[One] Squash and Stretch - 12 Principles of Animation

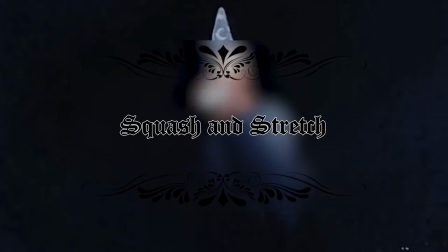(0:08)
Squash and stretch. Not to be confused as squash or stretch.
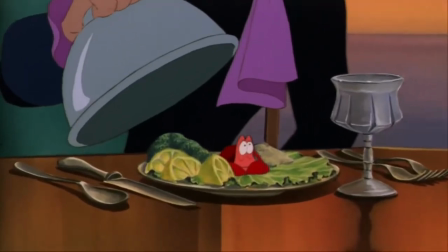(0:13)
One cannot exist without the other. Though there is no definitively numbered order of importance,
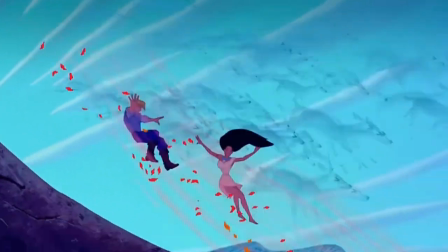(0:19)
squash and stretch is the first principle listed in Frank and Ollie's book, The Illusion of Life, Disney Animation.
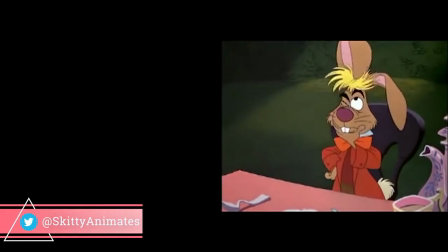(0:26)
They consider squash and stretch to be the most important principle from a discovery standpoint, and arguably it is.
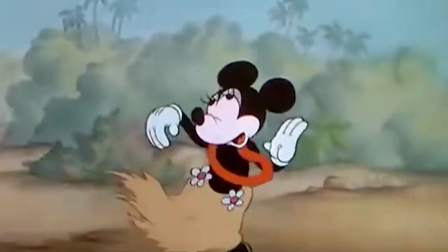(0:33)
Squash and stretch is how an animator creates the illusion of weight, elasticity, fluidity, and exaggeration.
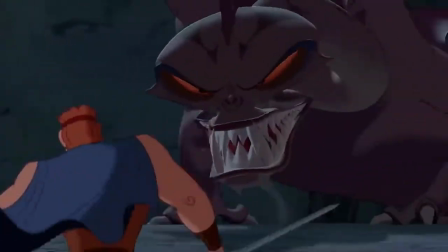(0:41)
Though we call it an illusion, squash and stretch does exist in our everyday lives.
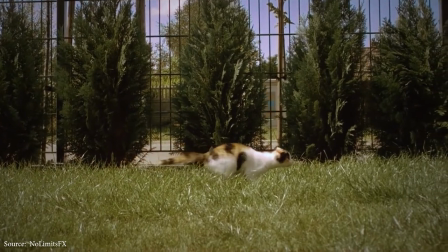(0:46)
All living things, and even some non-living things, experience squash and stretch.
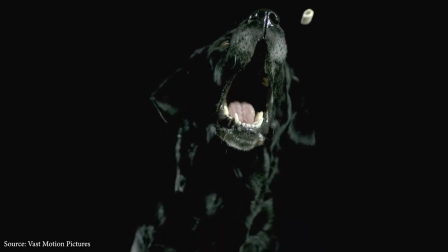(0:51)
If something has a bone and muscle structure, it's going to have the necessary flexibility needed for squash and stretch.
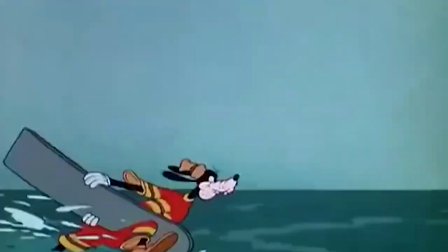(0:58)
When it comes to non-living objects, the things that won't squash and stretch are rigid shapes.
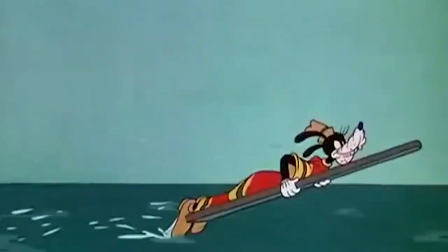(1:04)
Things like wood, glass, and plastic.
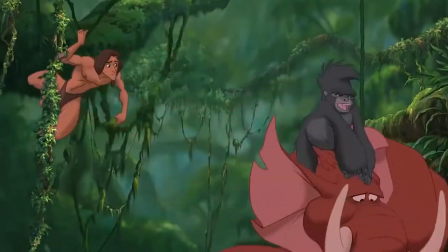(1:07)
If an organic creature doesn't have at least a small amount of squash and stretch, it will make them feel like rigid plastic, a lifeless object.
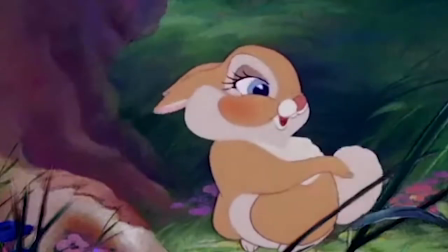(1:15)
When we talk about squash and stretch as an animation principle, we aren't actually talking about its existence.
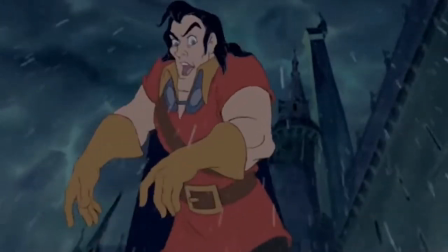(1:21)
Instead, we're referring to the act of exaggerating the squishiness of real life.
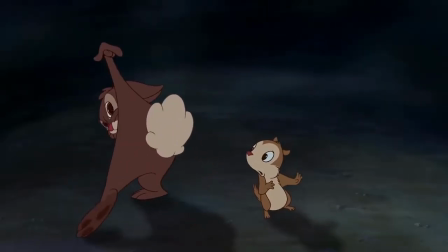(1:26)
The same as when drawing a caricature, an animator is responsible for exaggerating the definable features of real life,
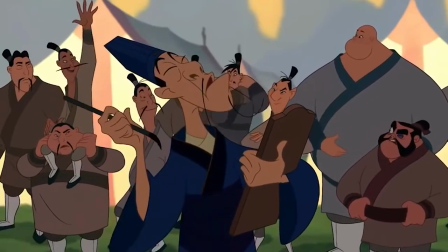(1:33)
while minimizing the unimportant details to make the actors on screen as relatable as possible, allowing the viewer to empathize with what they're watching.
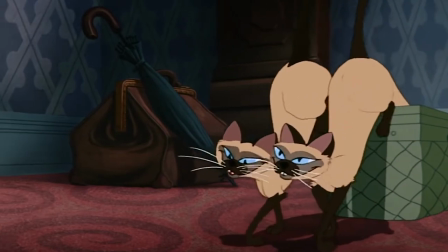(1:42)
If anything in an animation feels unnatural, it will distract the viewer and pull them out of the experience.
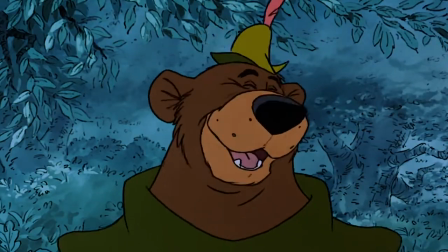(1:47)
The more flexibility a character has in their body's form, the more a character can open up for expressive and relatable gestures.
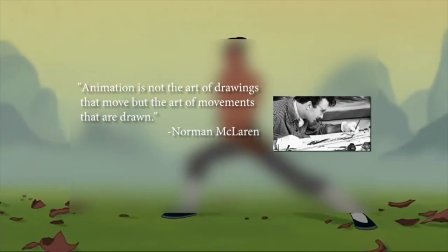(1:59)
Animation is not the art of drawings that move, but the art of movements that are drawn.
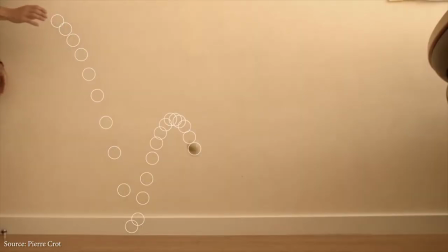(2:07)
The most basic example of squash and stretch is the bouncing ball. This is why every animation course requires students to animate one.
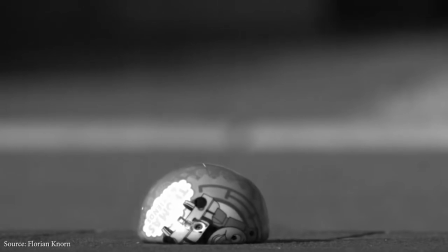(2:15)
The simplicity of the shape gives the animator a clear view of the deformation, while also not overwhelming them with multiple deformable shapes like a character would have.
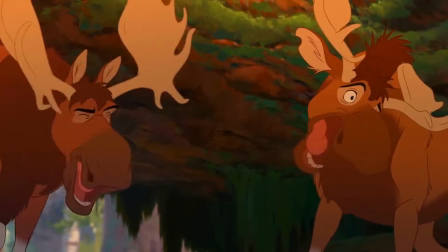(2:24)
Squash refers to the squishing or pushing down of the object's mass.
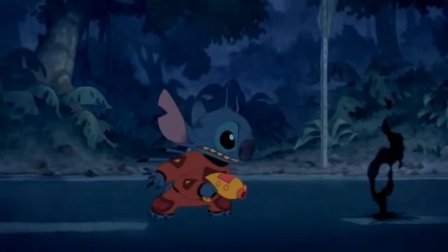(2:29)
The stretch is when you elongate it. They need to be treated like a spring, acting and reacting to each other.
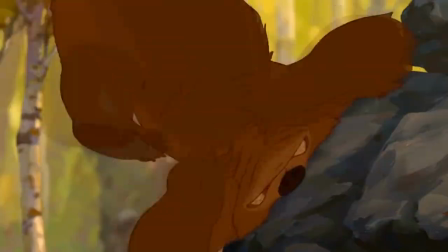(2:35)
Squash can be used to emphasize an antic, stretch to exaggerate a drag, squash to follow through, and stretch to settle.
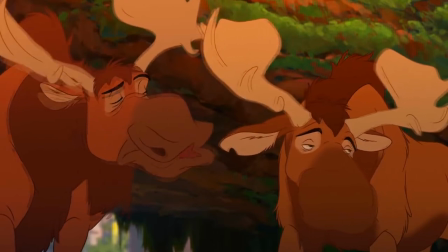(2:43)
We can see the same formula in real-life actions, too. We can clearly see some compression and extension in a jump.
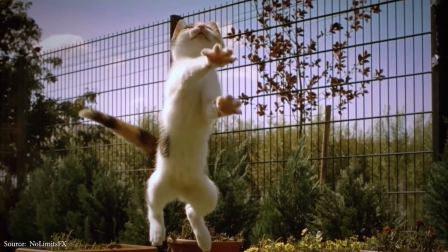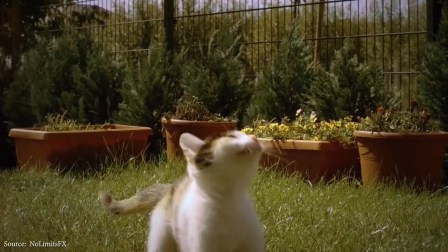(2:56)
And even in a run.
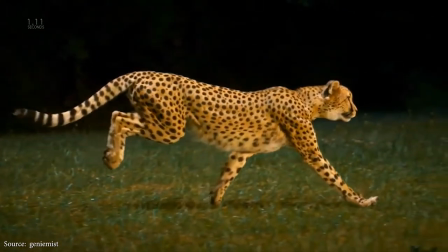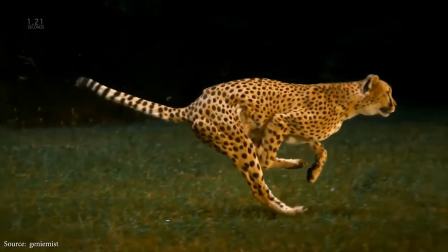(3:02)
The most important thing to take away from watching live-action footage is that even though our bodies are deforming for these actions,
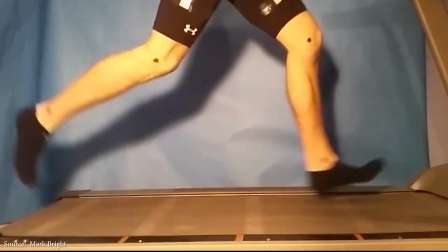(3:10)
we always retain the same mass or volume.
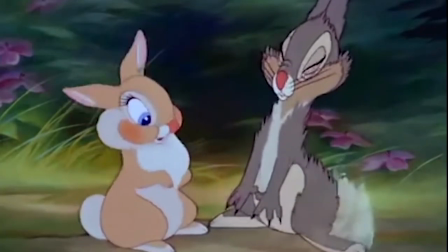(3:12)
If we animated these actions to exaggerate the stretch, but didn't compensate the mass to get thinner as it stretches,
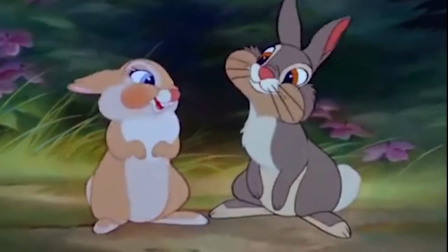(3:19)
the body itself would be expanding, gaining mass.
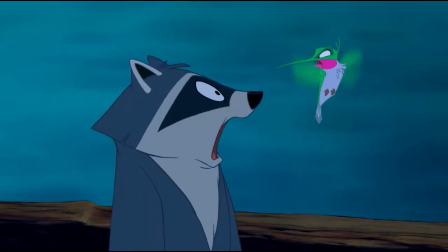(3:22)
If we squash the ball down, we have to compensate the loss of mass by expanding out the sides.
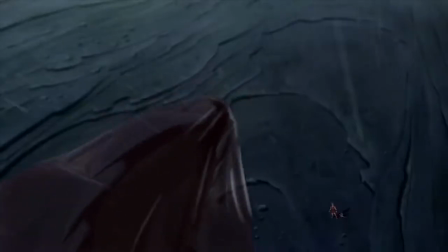(3:28)
If we stretch the ball out and make it super long, we have to compensate by shrinking the sides.
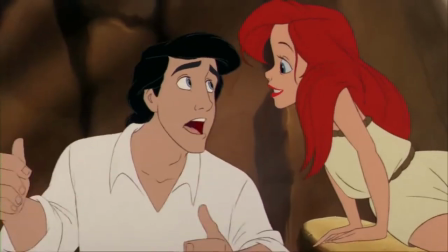(3:33)
As unrealistic as this exaggerated squash and stretch might feel, the simple fact that it retains its original mass makes it believable.
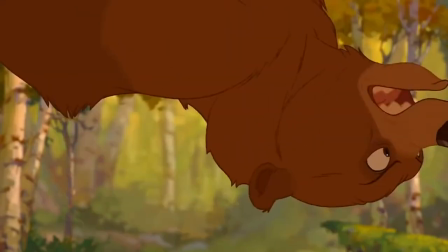(3:41)
And if it isn't believable, well, that's a distraction. Frank and Ollie compared this principle to a half-filled flour sack.
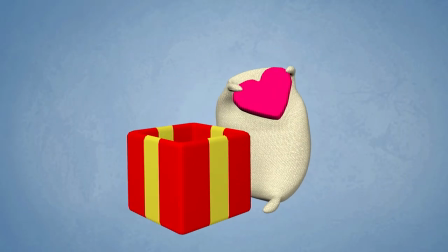(3:49)
You can push it to its flattest shape and pull it to its longest. It's important to know when to apply squash and stretch and when to refrain.
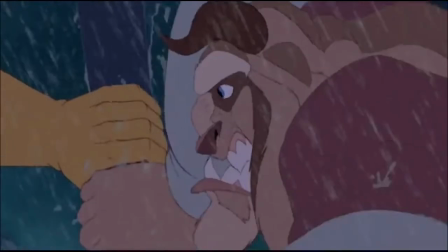(3:57)
You wouldn't want all of your animation to be the same loosey-goosey flow. We need to consider the texture. Texture in both timing and animation style.
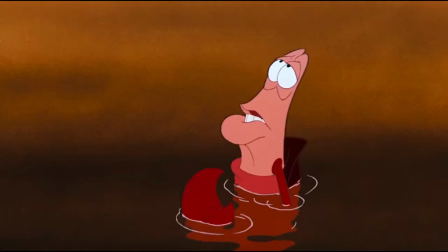(4:06)
This is something that needs to be developed over time, because just like all other principles, there's no set rules.
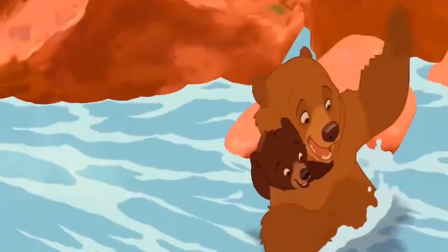(4:13)
Squash and stretch is more of a feeling than a formula.